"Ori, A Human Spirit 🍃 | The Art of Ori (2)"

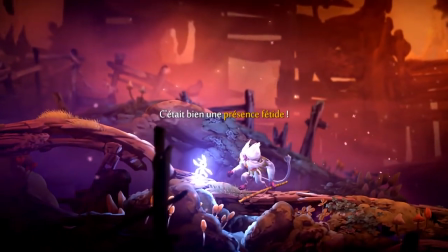57:33 While Ori seems to be made of pure light, well, they are actually classy.
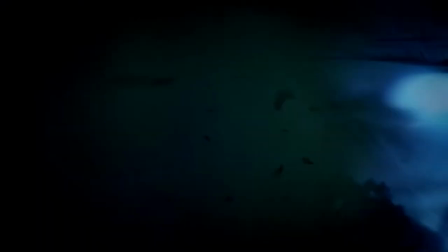57:41 We hardly hear it, but when Naru meets Ori in the prologue of the first game,
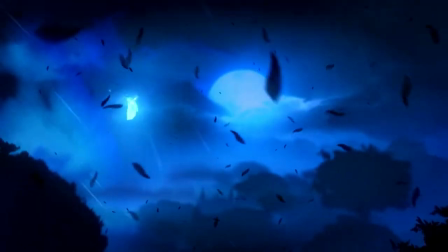57:46 the sound of Ori feather when they fly during the storm is very surprising,
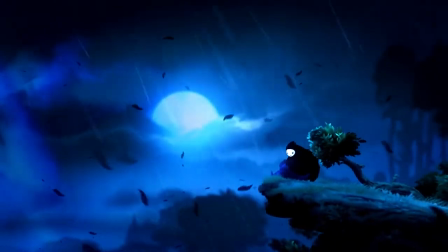57:52 but reminds us that Ori is no ordinary feather. And then,
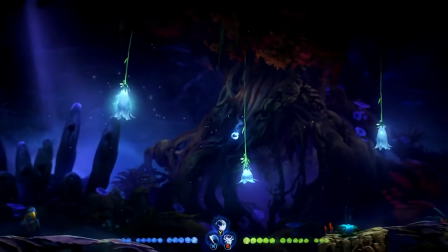57:59 Ori is a metroidvania essentially focused on platforming and known for its very versatile and for some original movements,
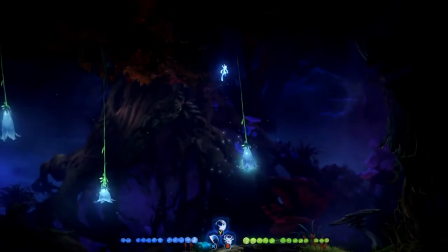58:08 notably the bash, signature of the Ori games.
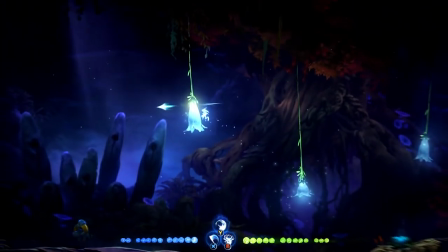58:11 Ori therefore has quite phenomenal moving abilities, and once again the animation will emphasize it.
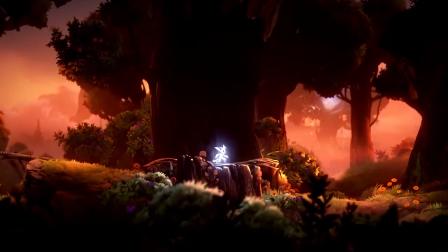58:17 Ori's characters and objects are animated in squash mode.
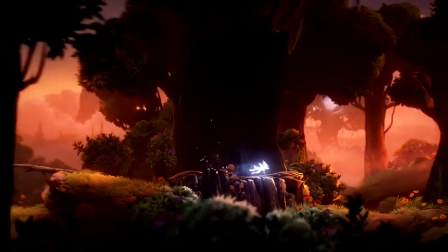58:22 They are deformed in a non-realistic way to give more amplitude to their movements.
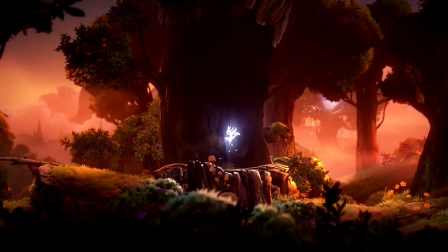58:28 Thus, during a jump, the legs will become very small when you land.
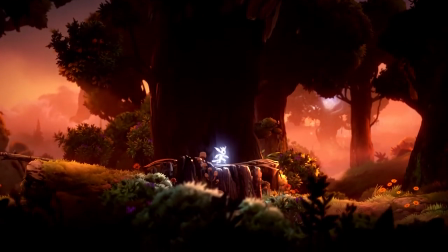58:32 It can give the impression of a very strong and fast fall, and a rebound just as dynamic.
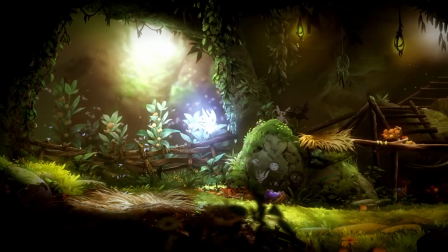58:39 During the jump itself, the proportions of Ori's body will completely change.
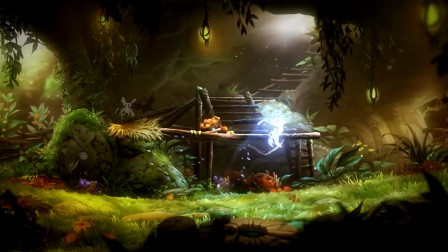58:44 Their tail becomes longer, their body stretches.
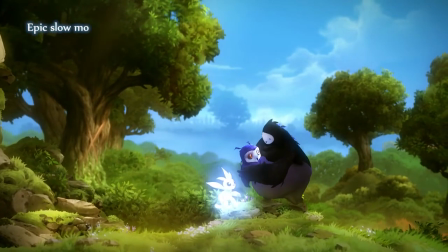58:47 Even Ku is deformed when she falls into Naru's arms after her flayed flight attempt.
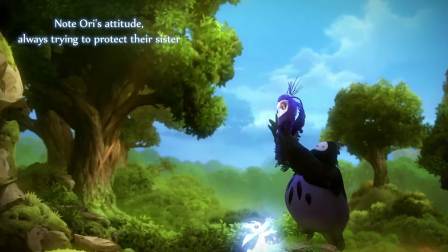58:54 Her body lengthens. Her face flattens. I find that it makes more sense for Ori.
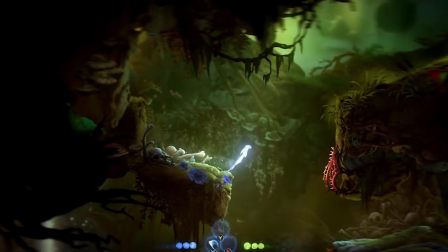59:00 The fact that they can deform so much can show their extraordinary nature.
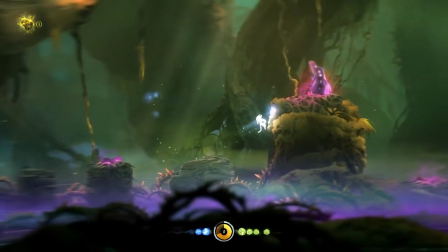59:05 In addition to that, there are the abilities you gain.
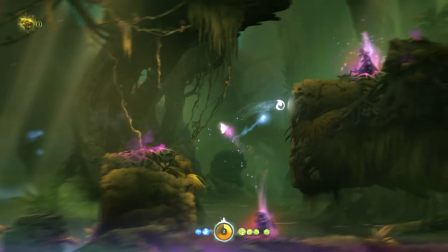59:08 During the double jump, Ori rolls into a ball protected by the tail. in Ori and the Will of the Wisps, it's even more detailed.
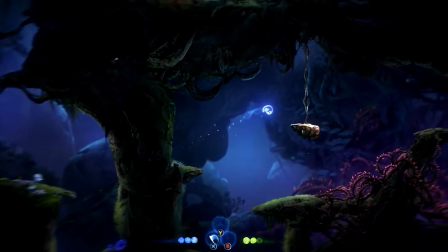59:16 You can see their eyes open.
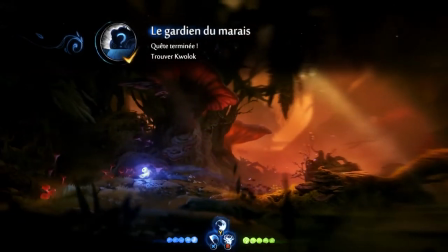59:18 The dash consists of an elegant and swift roll in Ori and the Will of the Wisps, and there are the two other dashes,
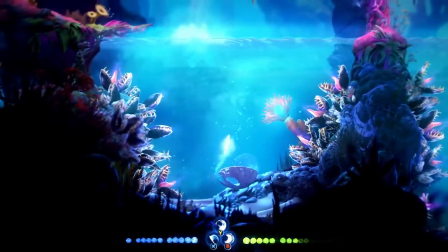59:27 the burrow ability and the water dash, during which Ori seems to transform into a small torpedo.
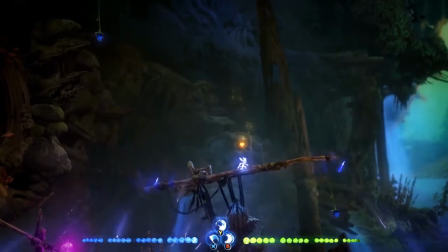59:34 Even in combat, Ori can deform to be part of the weapon, like during the hammer's down attack.
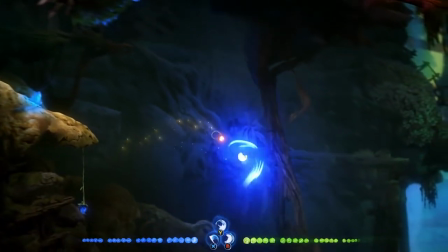59:40 Ori almost disappears and becomes one with the weapon. And plants also deform.
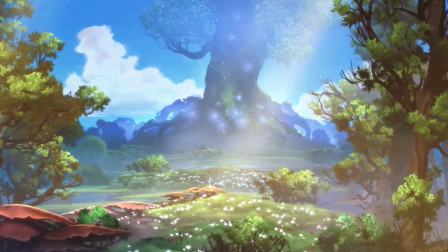59:48 This duality of Ori, being both a forest spirit and a very humanized one,
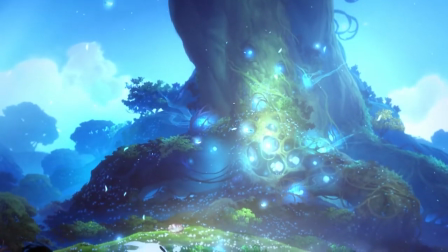59:55 is illustrated in one of the last shots of the Ori and the Blind Forest epilogue,
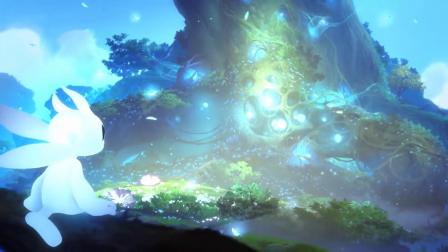60:01 in which we see Ori watching forest spirits appearing in Nibble as the spirit leaves of the spirit tree land on the forest,
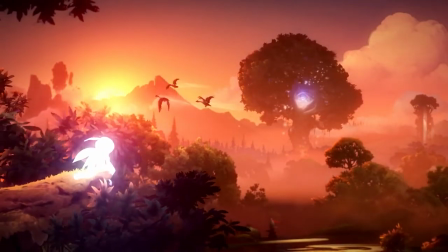60:10 but Ori remains apart, waiting for Ku's birth.
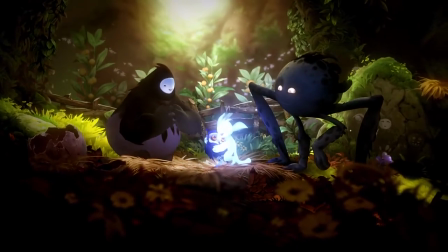60:16 Their family is an important part of their humanity because this family is very humanized,
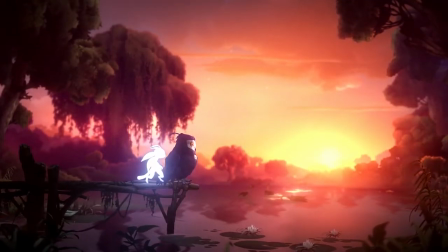60:22 which also makes them a very complete character,
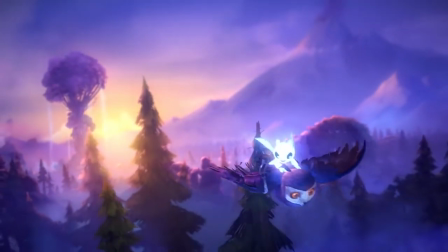60:25 very defined by the multiplicity of their attachments and therefore of their relationships,
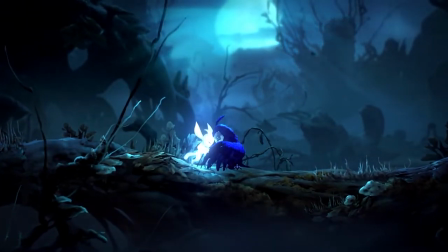60:32 despite their independence and the fact that we often see them alone.
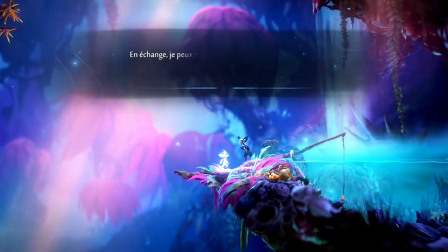60:37 Despite being a spirit, we always see them interacting and helping characters who do not have this spiritual nature in them.
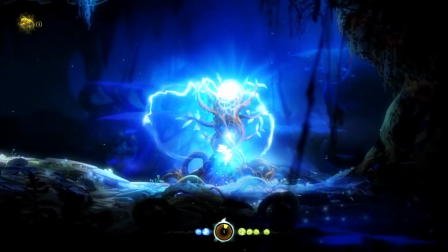60:45 Nevertheless, they do not hesitate to accept this nature, with which they seem to be less close.
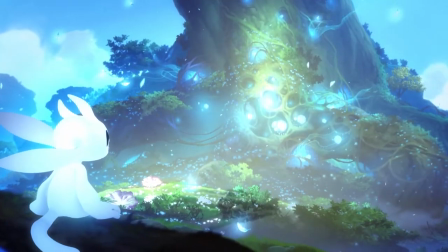60:52 We do not see them joining their fellow creatures at the end of Ori and the Blind Forest, but they look at them.
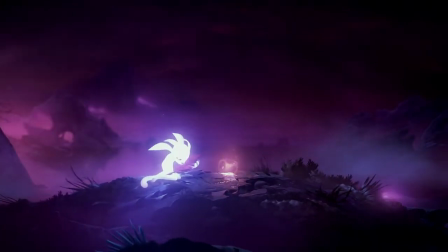60:58 When the time comes to save Niwon and thus its inhabitants from decline, they give up their humanity.
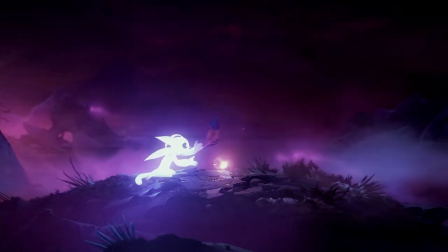61:06 They will not be able to age to save her.
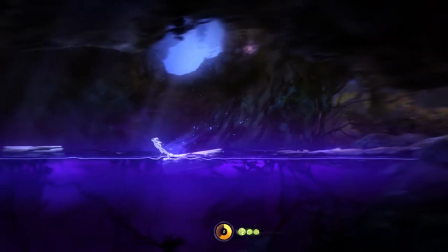61:12 Finally, in addition to being a metaphor for Ori's fast-track childhood,
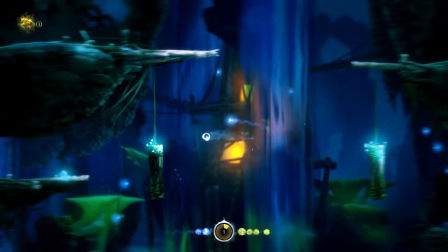61:17 Nibble could also be a metaphor for Ori's spirituality.
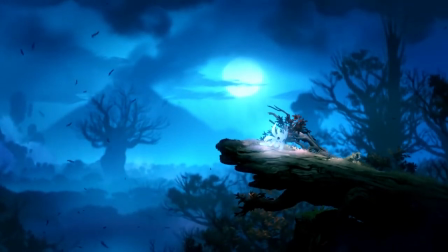61:21 They run away from Nibble at first, as they would run away from their spirituality.
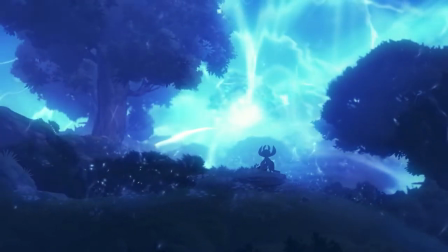61:27 In a way, Naru prevents them from having access to it by hiding them during the ceremony.
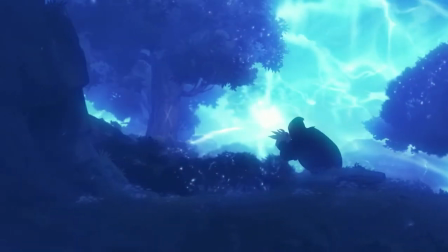61:33 She prevents them from leaving it.
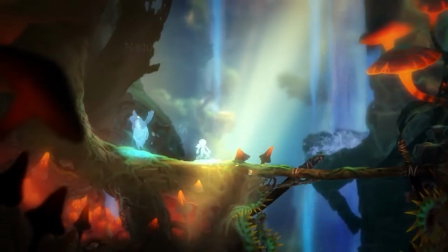61:35 She wants to keep them near her because it is her child, and also maybe because of the link created with the two spirits when she was little.